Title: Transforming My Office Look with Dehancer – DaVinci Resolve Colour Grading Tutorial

When I've got these nodes on with these effects on them it takes a lot longer to render out the final videos for YouTube or any other projects that I'm working on and that can be a problem. For me at the moment it's not but it is something that is a potential to cause a problem in the future so that is definitely something to think about
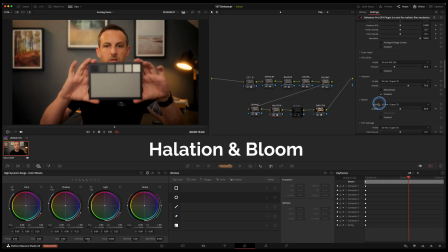so like i said i want halation and bloom on different nodes so let me just turn it on and off and halation you can see it brightens the image up so let's turn that one off and on so it warms it up
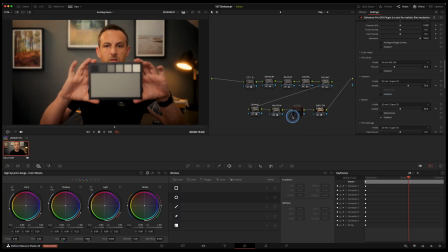slightly brightens it up slightly gives a nice look to it and then bloom with bloom check out the light here. You turn it off and on. Actually that's a little bit too strong I think so I'm just going to bring it down
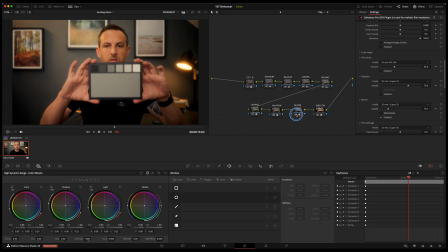there somewhere and again off and on. So it's very subtle on there. I like that. I like that with that on and there we go. So that's our three nodes that we've got here. So our dehancer node with most of the other film bits in, our halation and our bloom. What I try to do is separate them out so that again I can turn them on and off I can change it completely delete it reset
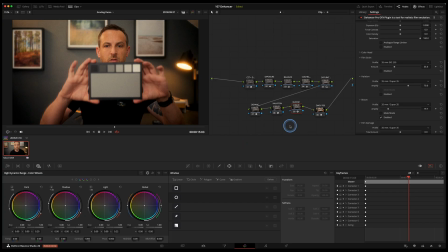it if I want to and I can reset each of these nodes individually so I don't have to reset the whole grade but let's just have a
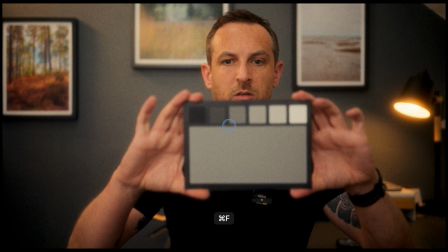quick look full screen at this there we go so you can see we've got the grain, we've got the kind of glow around the light, we have got
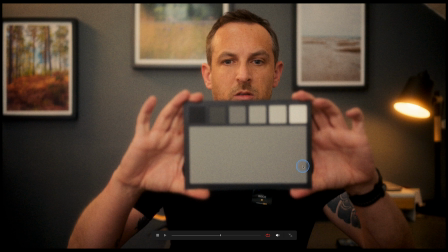nice contrast in there and it looks a lot more cinematic than it did beforehand.
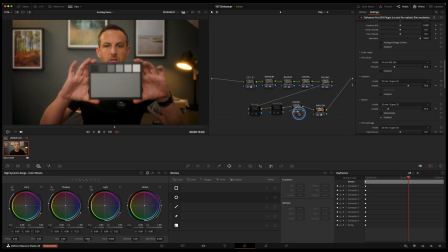So if I turn these three off again and again look at it full screen,
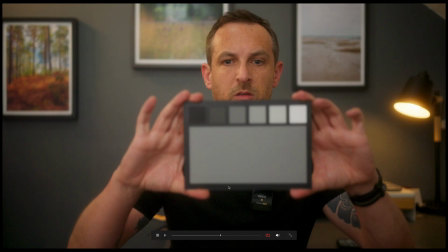that looks good. I think it looks nice but it doesn't look as nice as it does with Dehancer added to it. What I love the most is the kind of character that it adds and it's kind of a bit more real, a bit more cinematic to use a very overused term. And they've also got a mobile app and that can do photo and video so I'm going to review that and post a video on that soon as well. And if this helped hit like subscribe to the channel and let me know in the comments whether you've tried Dehancer whether you want a deeper breakdown of what it can do and as I said I've got the review of the mobile version coming soon and if you decide to purchase Dehancer use the code creative fields and you'll get yourself 10% off so I've left a link to that down below as well thank you for joining me I hope you've learned something today and I will see you again next time on my photography journey bye